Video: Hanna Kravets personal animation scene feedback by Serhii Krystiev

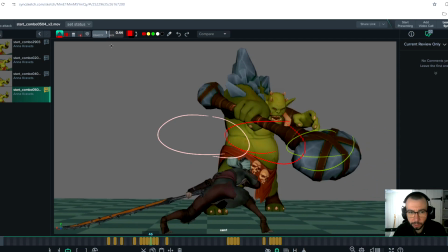This is nice, but see how big spacing is.
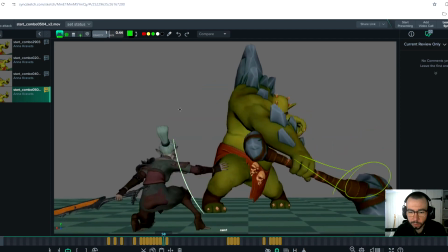So it's probably you can smooth it a little bit, and I have the feeling that she's hit the wall here.
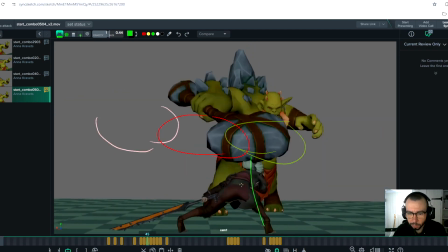So you can add little bit frames because we are adding frames here.
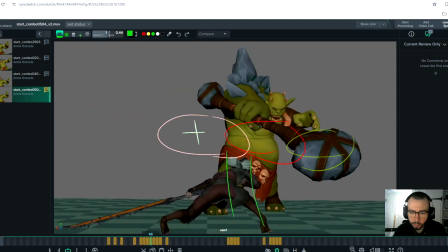Remember, here, so it will make this
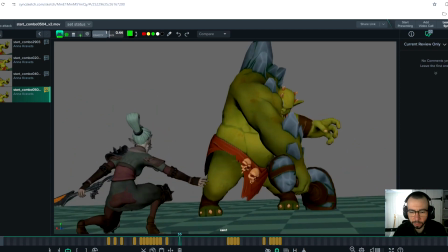movement a little bit smoother and less choppy.
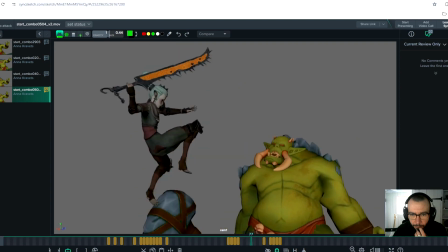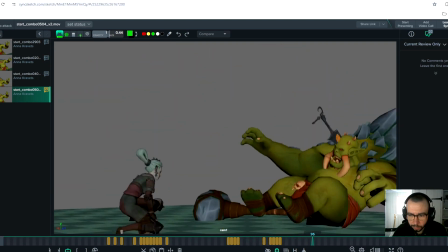What else I wanted to notice?
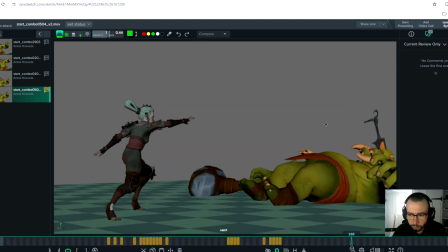Yeah, in the end, yeah, just see and think about where we can little bit. Because now, because of the huge difference, it's hard to understand the right timing
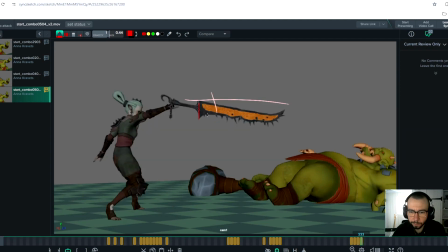with this brutal changes of the weapon. You know what I mean? So think about always during the blocking that, for example, if you have sword here,
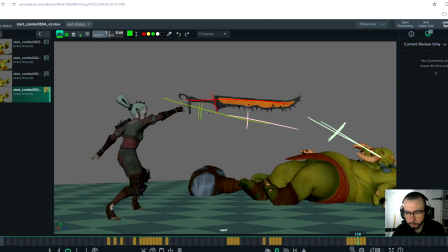so how the sword will very smoothly transition to your hand rather than having these dramatical changes.
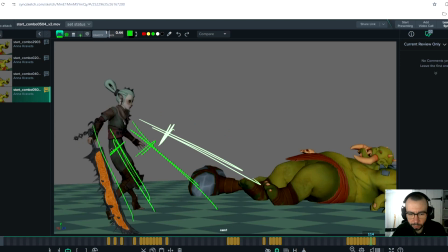So you know what I mean, dramatic changes. So this will help you to avoid this Even here, you know, this pose of it and this pose, it's too much. So yeah, think about it during this, because it's not just the weapon, right?
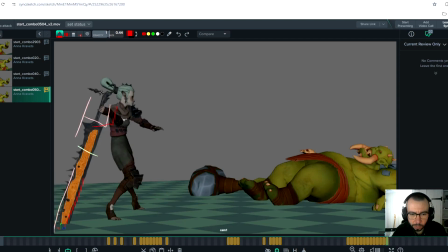It's just the hand. So it's a little bit too much of the movement. Yeah, but overall it's nice. And here the same thing, I would tell you.
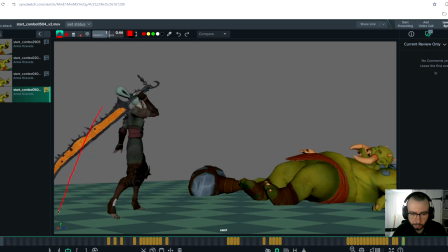So you see this dramatic change. So probably it will be something like this, and then it will be like this. So it will be more smooth and heaviness in it.
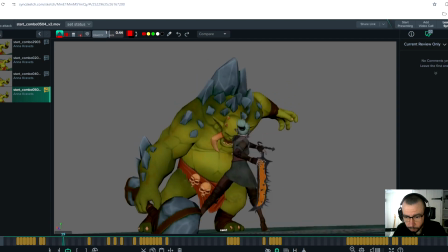Even during the blocking. Even here, I love this pose, but
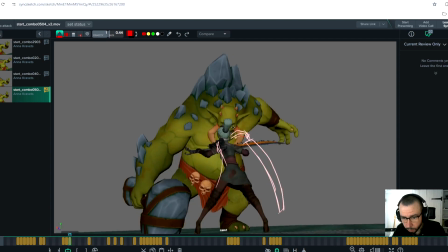maybe. And I think it could be more clear if you have hand here.
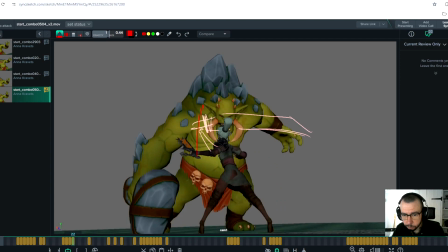Keep the hand straight.
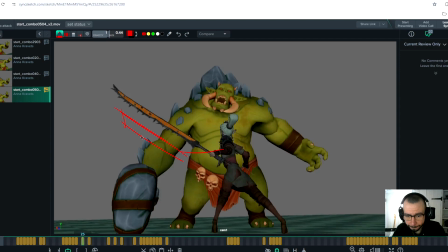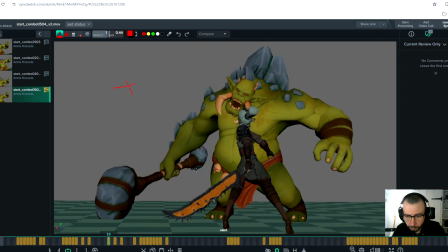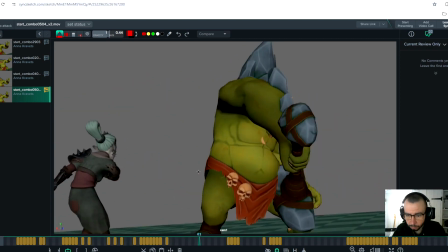Yeah, I think this is probably the
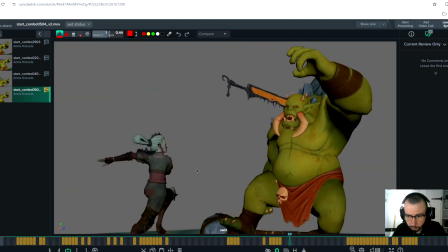most important notes.
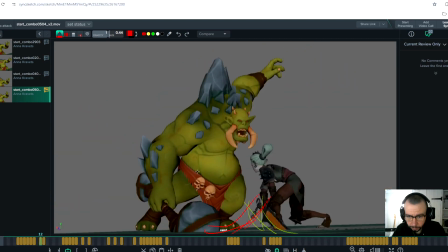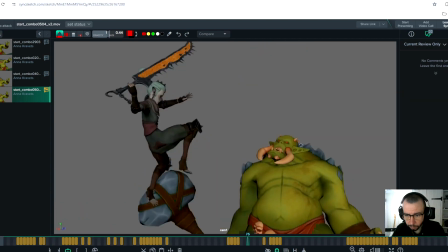Don't forget about
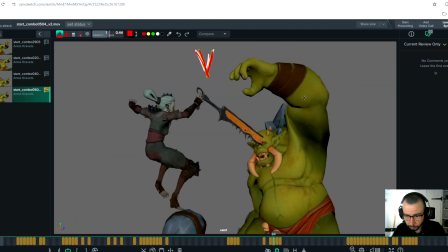this hand.
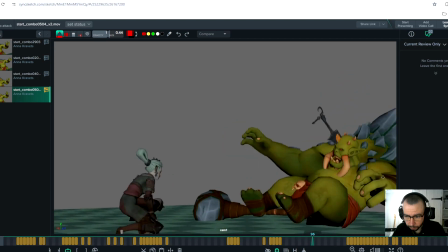Yeah, this left hand. Contact with the ground.